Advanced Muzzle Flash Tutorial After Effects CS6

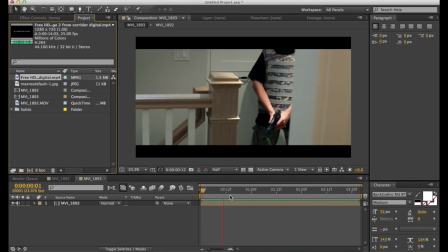Hey guys, today I'm going to be teaching you how to do an advanced muzzle flash in After Effects CS6.
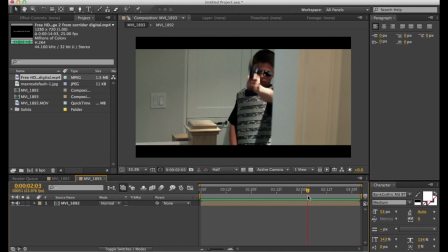So the first thing you're going to do is just look at your footage and find out where the muzzle flash occurs.
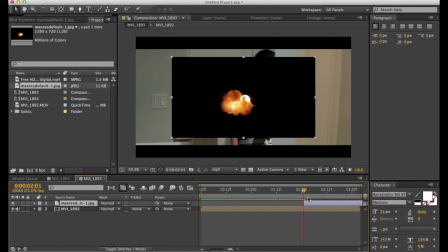And then you're just going to put the muzzle flash in. This is just a still image that I found online. So just trim it down to one frame and then set the blending mode to add.
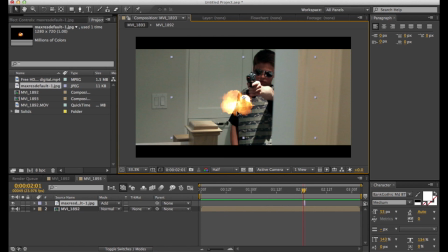So that looks pretty good. It still looks kind of It's too t transparent right now. So now what you're going to want to do is open up SA Color Finesse 3.
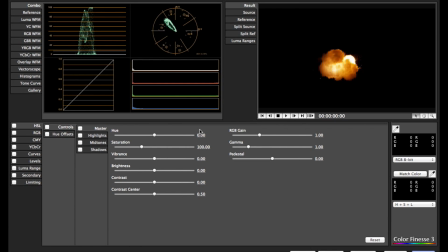Just click on the full interface and go to RGB and bring up the master gain of the highlights and the midtones. Don't bring up the shadows because that'll bring up your background and you don't want that if you have a black background.
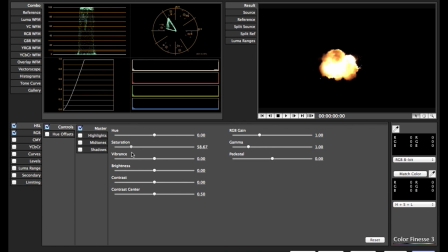So then go to HSL and bring down the saturation a bit because the bringing up the
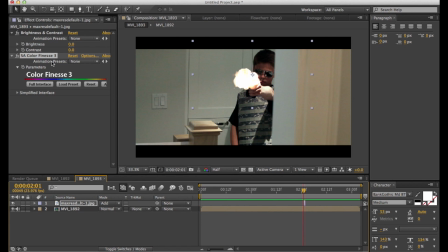brightness should bring up the saturation as well. So you want to bring that down again. So that looks pretty good now. Looks good. So now what you're gonna want to do is go to Effects, Blur and Sharpen, and Radial Blur,
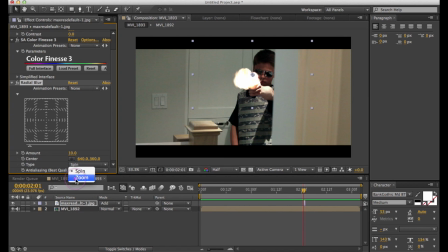and set the type to Zoom, and bring the amount up to about 20 to 25. And what's that going to do?
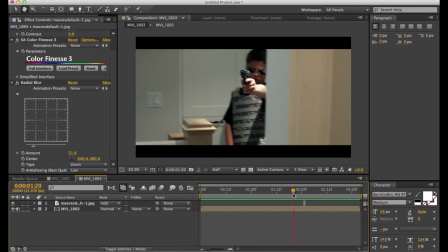That's going to do is kind of make your muzzle flash look more blurry and less defined, which will make it look relatively realistic compared to how it was before.
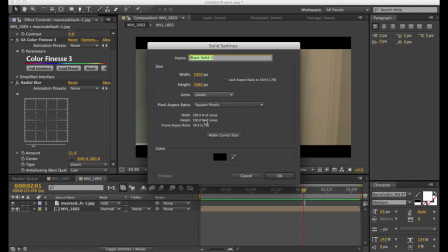So now you're going to want to make a new solid and make it white, and you can name it whatever you want.
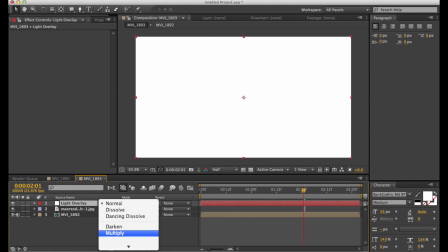Okay, so now you're going to set the blending mode to overlay
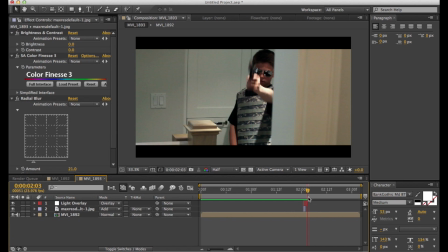and trim it down so it's two frames. The first frame starts when the muzzle flash occurs, and then there's a frame after too. So now you're just going to set the opacity to 0 and mask out all the parts where a light would cast from the muzzle flash.
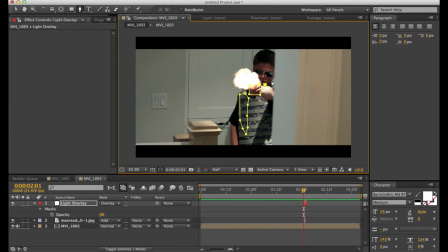So in this case, it would be the chest, the hand, and the face. What this basically does, it makes it look like your muzzle flash is affecting the environment.
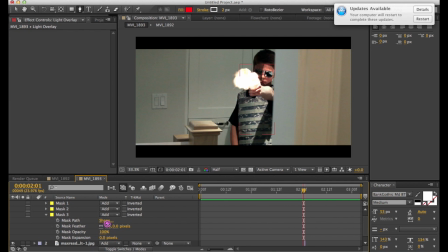So now just play with the feathering and the opacity until it looks relatively realistic. And that looks pretty good.
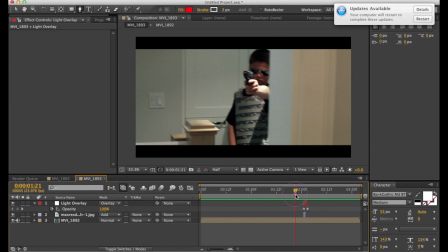So it basically makes your muzzle flash look like it's changing the environment and affecting it, so it makes it look like it's more in the scene.
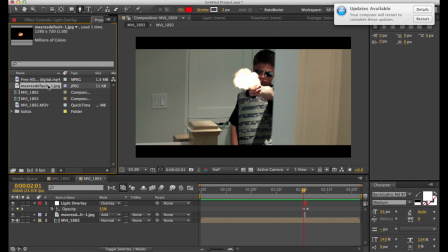So now you're going to want to bring in a smoke effect.
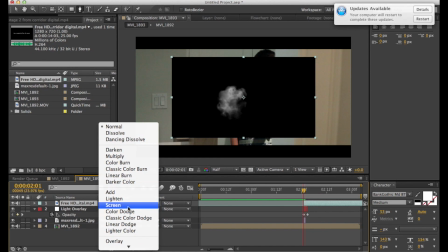So, this is also one I just found on the internet. So, I have a black background, so I'm going to set the blending mode to screen, scale it down a bit,
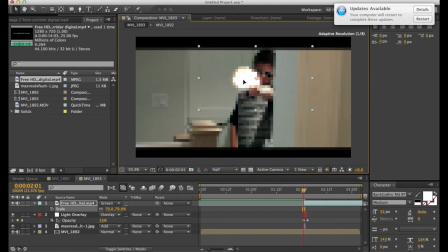and just put it to where the muzzle flash occurred so it'll look like the muzzle flash initiated a puff of smoke. So, there, that looks pretty good.
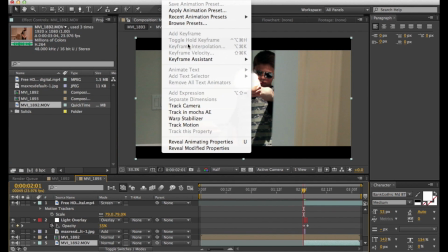But the problem is the smoke is kind of hanging and it doesn't look like it's part of the scene, so you're going to want to go to Animation, Track in Mocha.
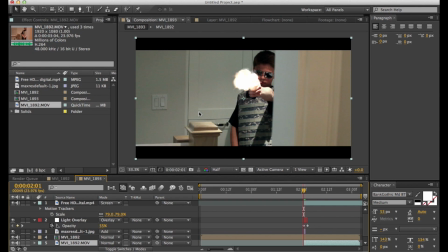Make sure you're tracking the original footage, not any muzzle flash or anything.
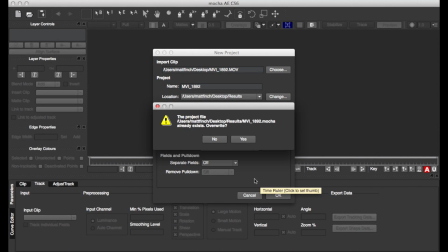So this is going to open up a new program called Mocha,
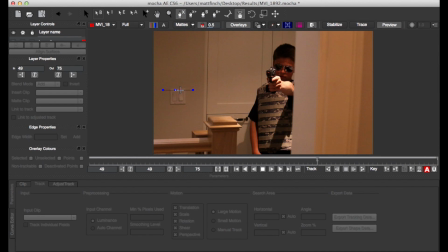and you're going to click on that button and find 4 points of contrast. So basically just 4 points that stand out. So these are four black dots that I found on a light switch.
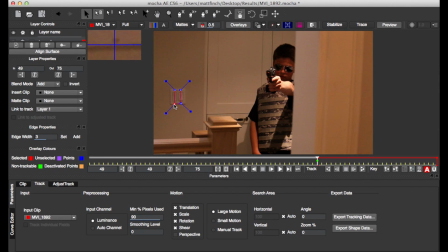And what this is going to do is basically track your footage and allow you to place things in your footage, like objects that weren't originally part of it. So just hit the track button and it looks pretty good. So click export tracking data, copy to clipboard.